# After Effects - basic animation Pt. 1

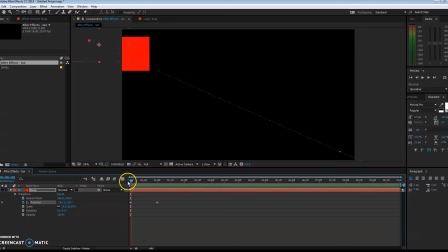[8:10]
So if you want to add a little bit of ease in, ease out to it, I'll show you how to do that. You can lasso your keyframes, or you can just pick one and right-click on them,
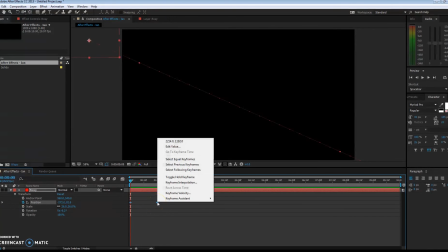[8:20]
doesn't matter. I'm going to lasso both of these, right-click on it, go to Keyframe Assistant, and just do Easy Ease.
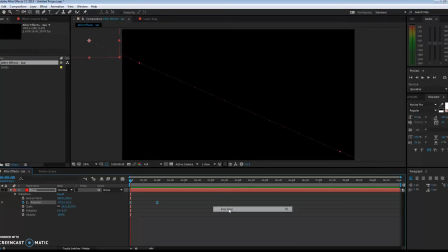[8:27]
That's going to ease in and ease out on both of these keyframes. So right now you can see they've kind of turned into a diamond shape. And what that means now is if I play this out, remember the first time it's going to be slower, and now that it's rendered, I'm going to go back and play it in real time.
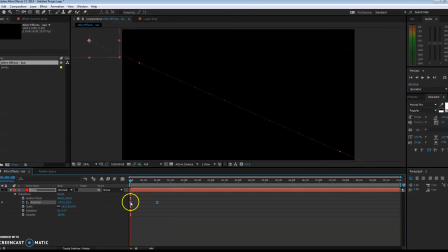[8:44]
Notice what that does. I'm going to move Boxy on screen so you can see the difference. I'm going to click on this one keyframe so the computer knows I'm going to adjust the position that he's at. But you also have to be on that keyframe, otherwise it'll try to create a new keyframe if you move off it and then try to move position, and we don't want to do that.
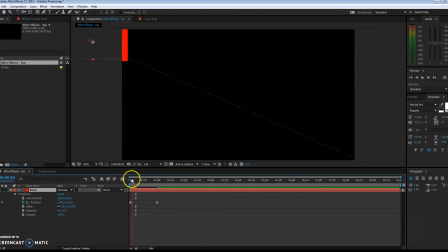[9:03]
So what I'm going to do is I'm going to adjust this keyframe. You can either use your scrubber to go right on it, or you can use these tiny little guys right next to your diamond shape to navigate between keyframes so you know when you're exactly on one. So now that I'm on this keyframe, I'm going to change that position. I'm going to move him onto screen a little bit so we can see.
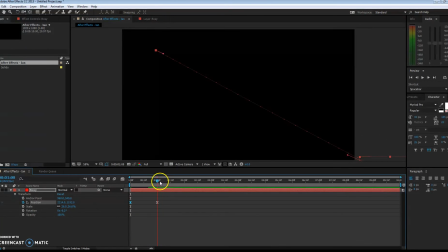[9:22]
And then the end position, I can either drag to it. You can also hold shift on the keyboard if you want to snap right to these keyframes. Really handy. Or again, you can use these controls to switch between them. I'll highlight it. Now I'm going to move that back on. So let's see the difference in movements. I'm going to reset both these guys.
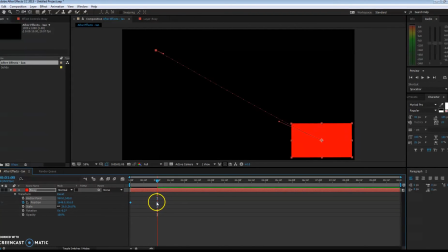[9:40]
I lassoed them. I held control, and that'll let me click back to normal keyframes. And that's our regular movement, point A to point B. Pretty standard, no change. If I highlight these, right click on it, keyframe assistant again in easy ease.
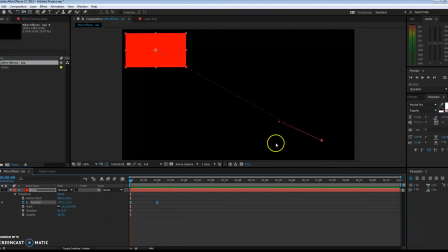[9:58]
Let's see the difference in movement. You can see it moves a little more naturally. It's very subtle, but it starts slow, picks up speed, and then ends slowly.
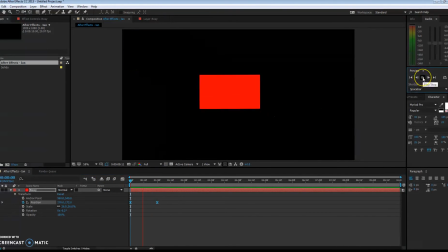[10:08]
And that is going to be what easy ease is all about. Just easing in and out of those keyframes for a more natural feel, just like you'd have in the real world.
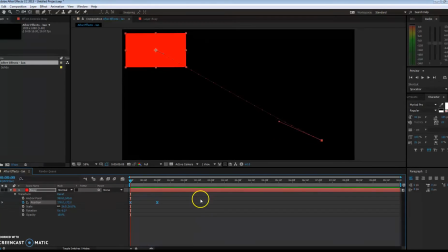[10:17]
All right, next thing we're going to do is let's add some rotation to this. So right now we've got position from point A to point B happening. And I'm even going to adjust those a little more, just because I like having it right up to the notches there.
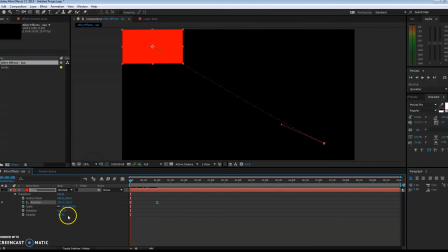[10:34]
There we go. Next thing we're going to do is add some rotation. So in this point, I'm going to go to my rotation controls. You can kind of click on it and drag and preview what's going to happen. Control Z to go back to it. And what I'm going to do with my rotation is, first off, again, click that stopwatch.
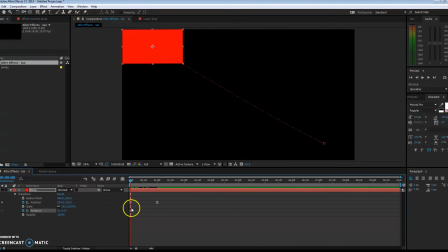[10:54]
And that's going to start the process of animation. So right now, rotation at 0, 0, 0 is that value.
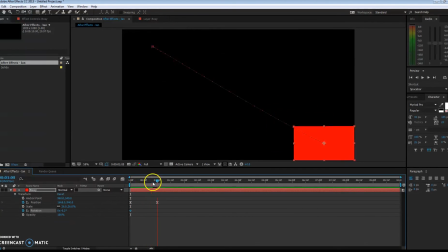[11:01]
Next, I'm going to move here, and I want to have my keyframes lined up just because you want synergy with this. You want things to happen at the same time. You don't want it to reach position and then keep rotating when there's no other movement.
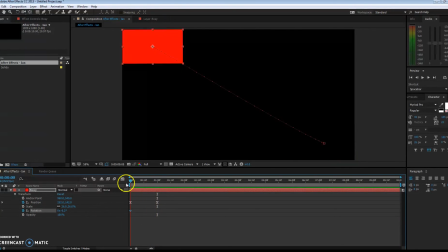[11:16]
So I'm just going to line these up. All right, so first thing I did, set my first keyframe, the value at that time.
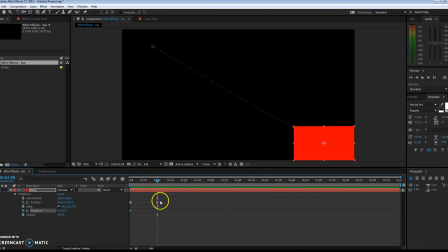[11:22]
Next, I go to the next keyframe, just move my timeline scrubber, and I can change my rotation. So I'm going to have Boxy do a full rotation. Well, about 180, not really 360.
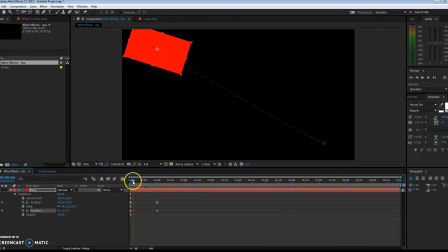[11:34]
But notice now, an animation is happening. And it's happening because we have a point A at this value, and a point B later on down the timeline at this value. So now let's play it out. And there's my nice box.
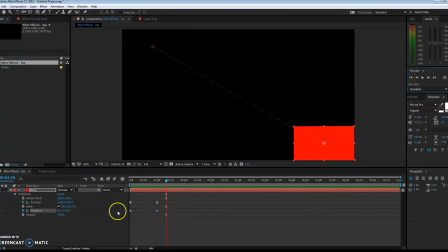[11:50]
Again, it doesn't look as natural as it could, just because these, if you notice, are set at linear as well.
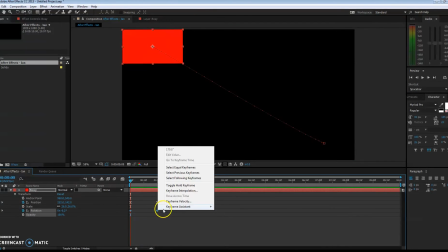[11:58]
So I'm gonna make those ease in and ease out as well. Right click, keyframe assistant, easy ease.
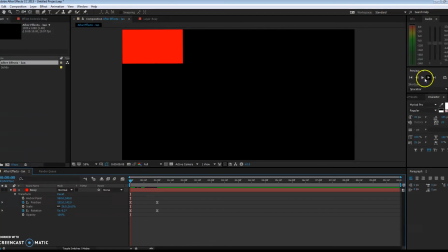[12:03]
You don't want easy ease for everything, but for certain movements, it helps. Boom, so that has a more natural look to it.
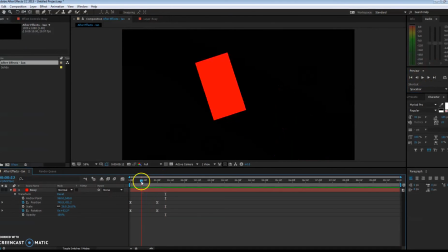[12:12]
All right, so the next thing we're gonna add to Boxy is we want to give him some appeal.
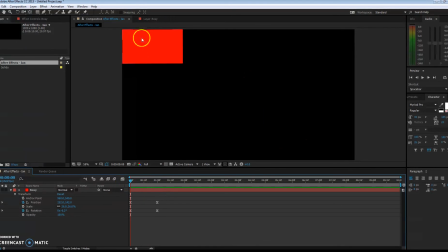[12:17]
And to give him appeal, we're going to give him some eyes and a mouth.